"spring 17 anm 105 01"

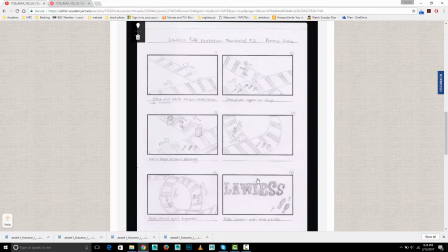And when I first saw this, I thought maybe they were train tracks, which I thought sort of applied well to the old West town theme. So I'm not sure if that's the intention or not, or if they're just black and white stripes.
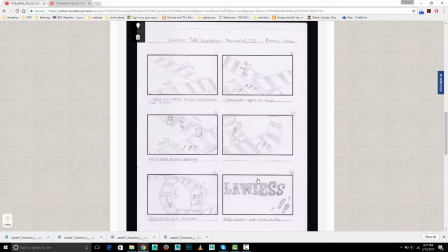Um, Shoe prints appear on the strip, lines in shape of crown flashing. So I think that's this. And then these are moving.
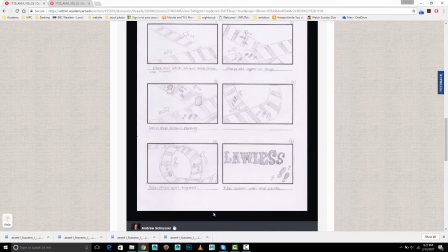Both strips spins together, and then title screen with shoe prints. So I'm not really getting it. It feels a little abstract with the crown, and I think whatever that is, a chest or something, and the footprints, and I guess it's a little bit abstract for me.
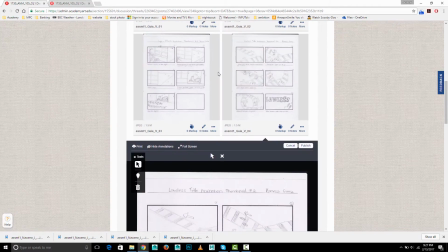So it could work, but I'm not really getting it. Um,
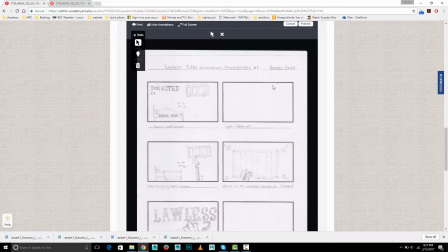this one, prison cell, lights blackout, rope hanging from the window. Zoom in on the window towards the street.
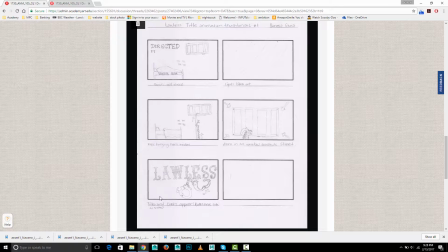Title and cuffs appear, and the cuffs are like swinging side to side. So yeah, this one I think has some good potential. It tells a little story all in and of itself. One thing you could do is have like some sheets and covers in the first shot,
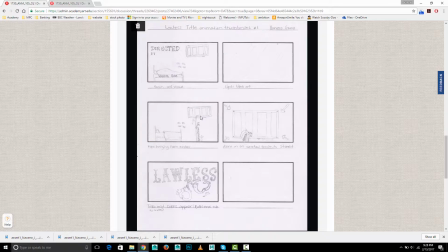and then have them removed in the second shot, and have this be like tied together sheets rather than a rope. But a rope works fine too. I thought this animation by with your name.
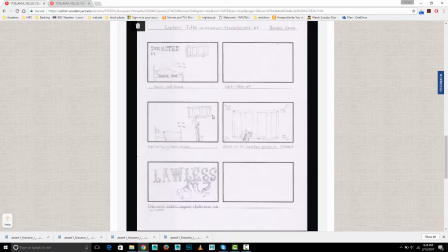I mean, I think it's kind of a cool idea, but we would need to be pretty zoomed in to really read that well. So anyway, something to consider. It might read okay, but here especially it looks quite small on the screen, so I'd be concerned that that would be hard to read.
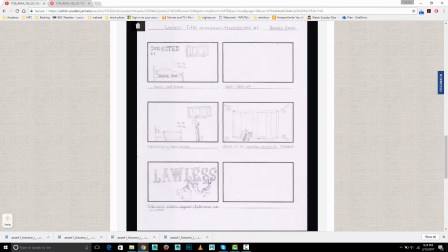Um, and then for the cuffs, I like your choice of font, and it's clear you put some time into uh, simulating that. I think that just do a little bit of research for what handcuffs looked like in the Old West,
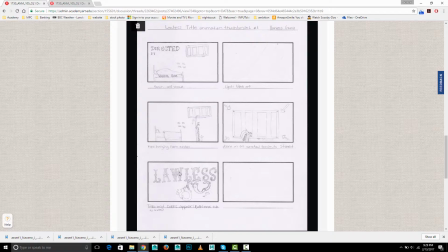because those remind me of sort of a more modern handcuff, but we're looking for, whatever it is, 1880s or whatever we're saying the Old West was. Um, so look up kind of older cuffs, and it's the idea is great.
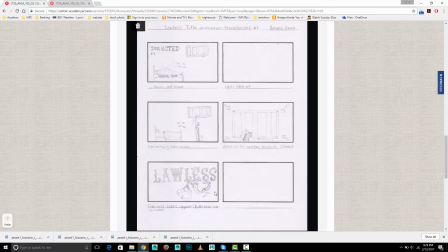I think just look up the older cuffs, and I like that this one's open again, implying the escape, just like you've done here. So yeah, I feel like this has some good potential, and it almost tells a little story just in the title, which is cool.
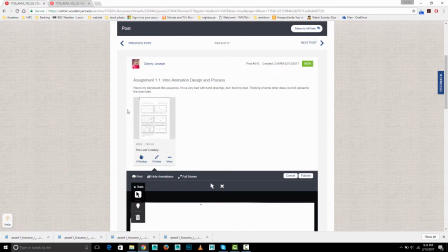So yeah, good work all around on that. Okay, next up, Adni.
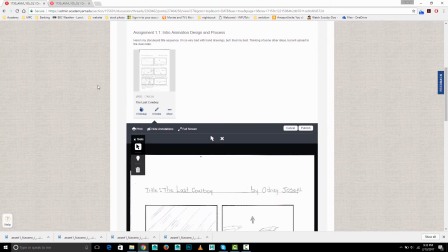I hope I'm pronouncing your name correctly. You can let me know.
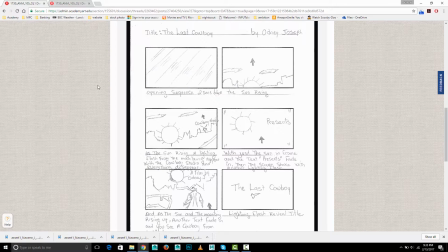Um, so the last Cowboy opening sequence, we have 2 seconds of black. The sun rises, and as the sun rises up, a lightning flash from the mountain appears with the Cowboy studio, and then everything else disappears.
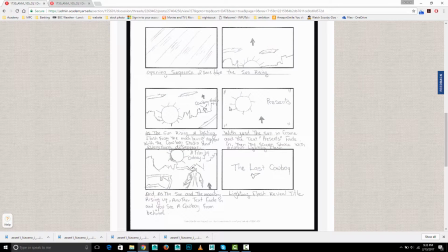And so you have the Cowboy studio here showing up from a lightning flash, and then with just the sun in the frame and the text presents fades in, then the screen shakes with another lightning flash, and as the sun and the mountain rise up, another text fades in, which is a film by
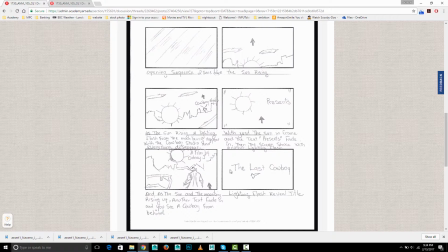Honey J, and you see a cowboy from behind, and then the last cowboy lightning flash. So basically, it's a series of lightning flash transitions.